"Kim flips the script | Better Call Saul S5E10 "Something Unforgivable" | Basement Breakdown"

If Kim is everybody's angel, that applies twofold for Jimmy. Kim's acceptance of him is a linchpin in their codependency.
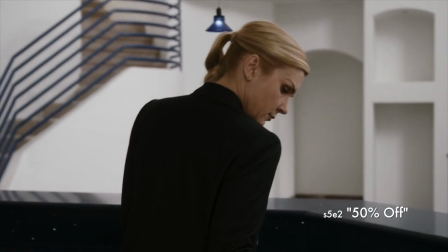12:27 And I explored this idea a little more deeply in my 50% off breakdown.
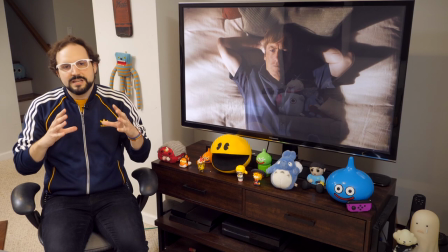12:31 What I'll say here is simply that Kim is Jimmy's moral backstop.
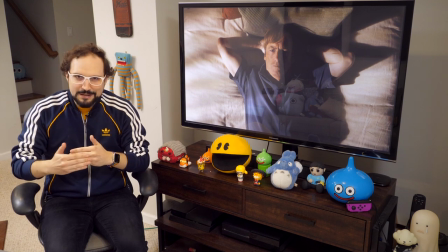12:37 She's such a good person in his mind and in others that by accepting him in his mind it makes an implicit statement about him, that he can't be all bad. And with this backstop, he feels his own license to go out to do bad things to cut ethical corners,
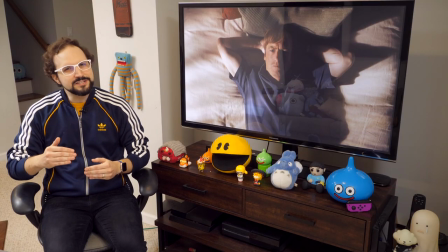12:51 because as long as she backs him up, he's still holding on to this shred of decency.
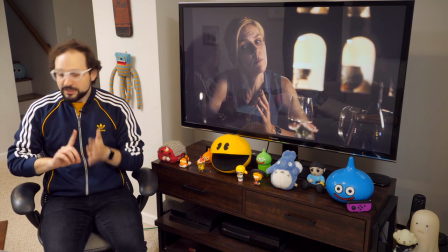12:57 Of course, if Kim is going to continue to redeem Jimmy, she not only has to stay with Jimmy, but she has to remain Kim the good.
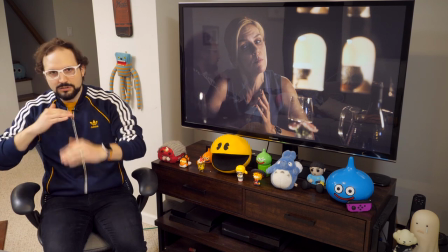13:05 She has to remain this saint figure, right? Or else the whole bottom drops out from under Jimmy.
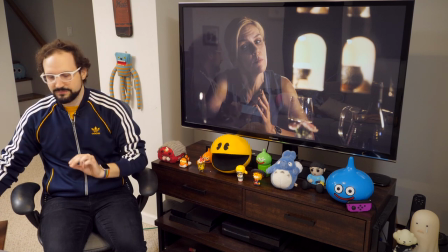13:10 And Jimmy instinctively senses this peril. It manifests by his timeless insistence that he alone is responsible for anything that the two of them do wrong. Am I Bad For You is just another version of this. Another example comes from the season three finale.
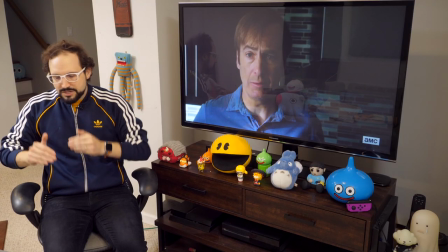13:26 After Kim's car accident, Jimmy tries to say that it was his fault.
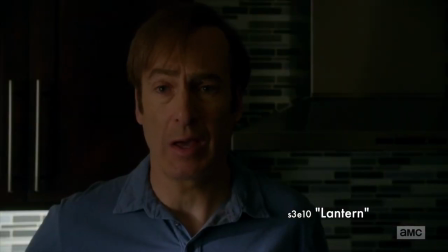13:30 Look, you were just doing what you thought you had to do because of me.
And even in her wounded state, Kim pushes back and note the substance of her response.
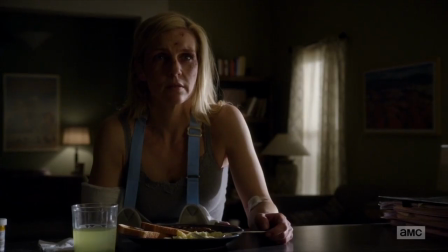13:41 I'm an adult. I made a choice.
She reasserts her adulthood. She reestablishes her agency. Kim resists that halo of perfection when she feels it trapping her and infantilizing her.
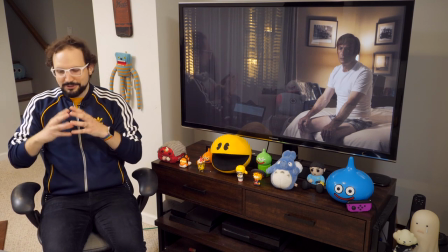13:54 But Jimmy always embraces Kim's halo because his salvation depends on it. For him, Slipin' Kimmy represents a potential slip into total darkness.
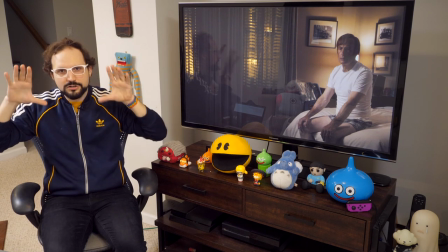14:04 If the light of Kim the Good no longer shines on him, that's darkness.
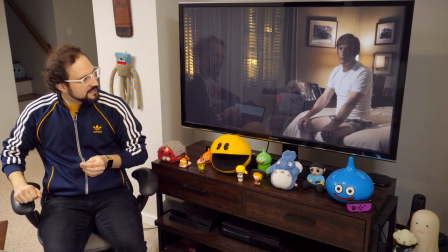14:09 And this is one source of Jimmy's alarm as Kim conjures these devious visions of the future.
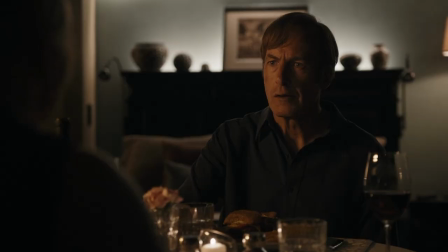14:16 Let's appreciate the rhythm of this room service scene.
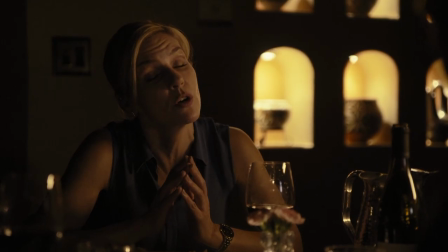14:19 The dialogue, these punctuation marks of or, or, or, the constant push in of the cameras. The intimacy of the image escalates in waves, and the liveliness of the performance grows, too, and the pranks escalate.
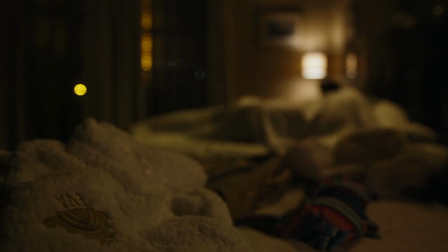14:34 But then a sudden cut to this apparent post-climax. The crescendo reverses.
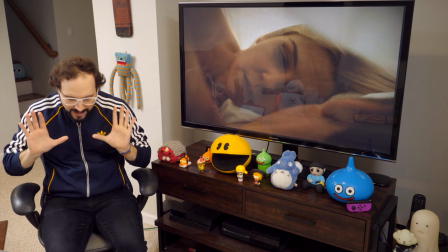14:40 The atmosphere is muffled, soft, pale. The Howard revenge fantasies grow lighter into almost nothing.
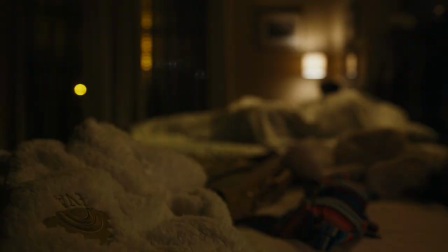14:48 Oh, we could switch his toilet paper. We could thwart a suntan. These tiny little pranks. And the audio dwindles to a whisper.
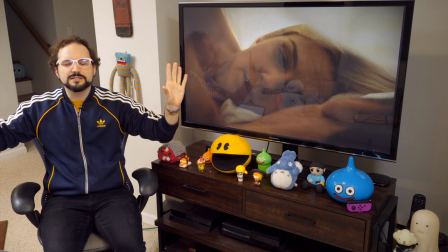14:55 And in this stillness, with their concerns about to drift away on wings of Gossamer, Kim suggests, hey, what if we destroy Howard's life? She savors the contrast between the lightness of the moment and the weight of her idea.
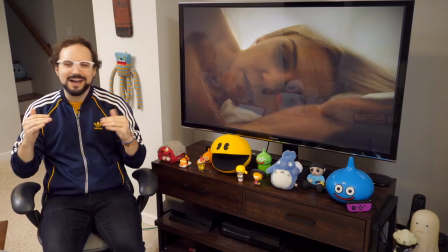15:09 It's another instance where the filmmakers and Kim, I think, are in cahoots to subvert our expectations.
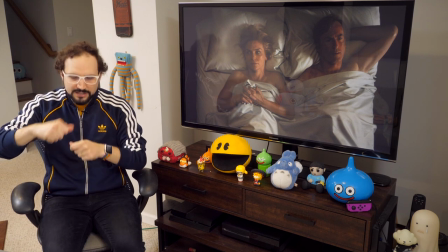15:16 What happens after this is a sort of double accounting. First, she totals up the potential sandpiper crossing take with Jimmy in terms of actual dollars.
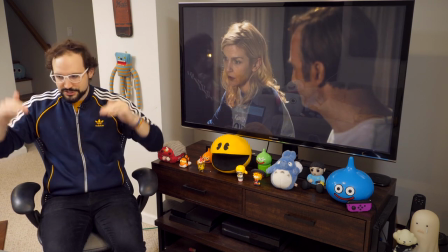15:24 And then she sort of does an accounting of all the virtue bucks that she'll earn by fantasizing about her pro bono practice.
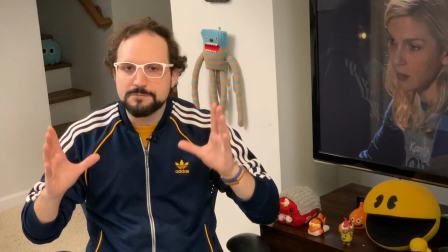15:31 Kim fantasizes that after she's burned all her professional bridges,
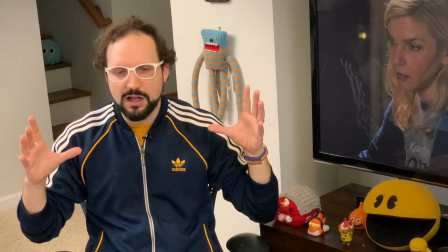15:35 that the young up-and-coming legal minds in Albuquerque are going to flock to this pie-in-the-sky legal practice where she intends to...
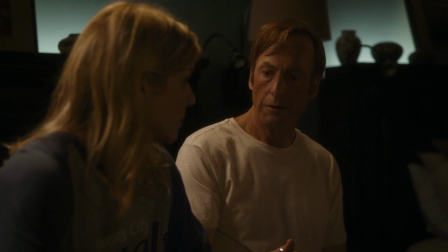15:42 Get regular people the kind of representation usually only millionaires get.
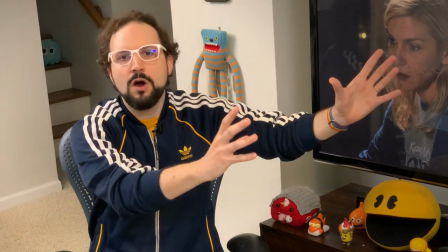15:47 Robin Hood has entered the building, destroy one Howard, and save countless lives.
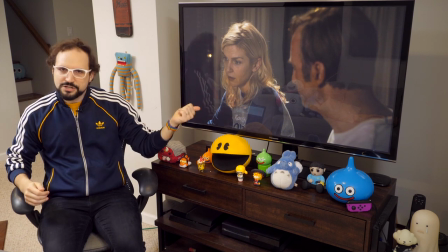15:52 The way she phrases it, they are turning a virtue profit. Remember Jimmy telling Kim that he had a system to manage all his clients?
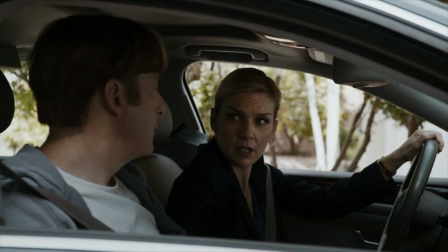15:59 I got 45 clients. 45? How are you gonna handle all that? I got a system, but...
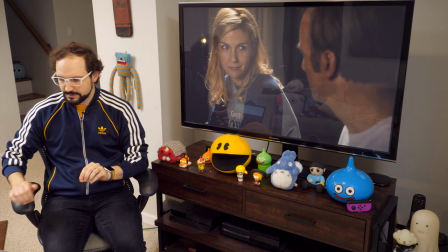16:04 Well, this utilitarian moral approach to me is Kim's system. I draw the comparison because in this scene, I'm sure you felt it too,
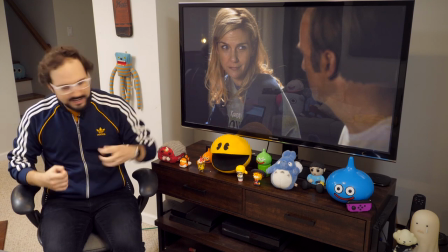16:12 the Saul Goodman spirit is alive and well in Kim. watch and appreciate the nuances of
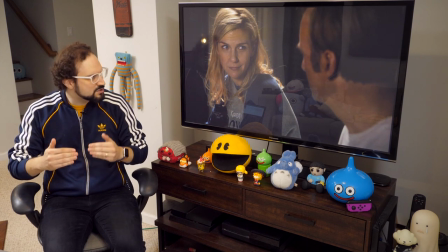16:17 Ray Sehorne's performance as she reframes their scorched-earth plan as a mere...
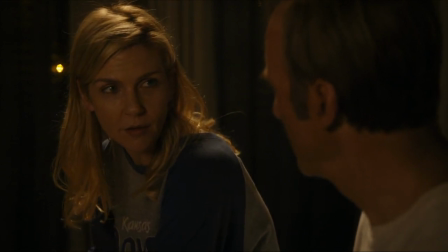16:23 A career setback for one lawyer.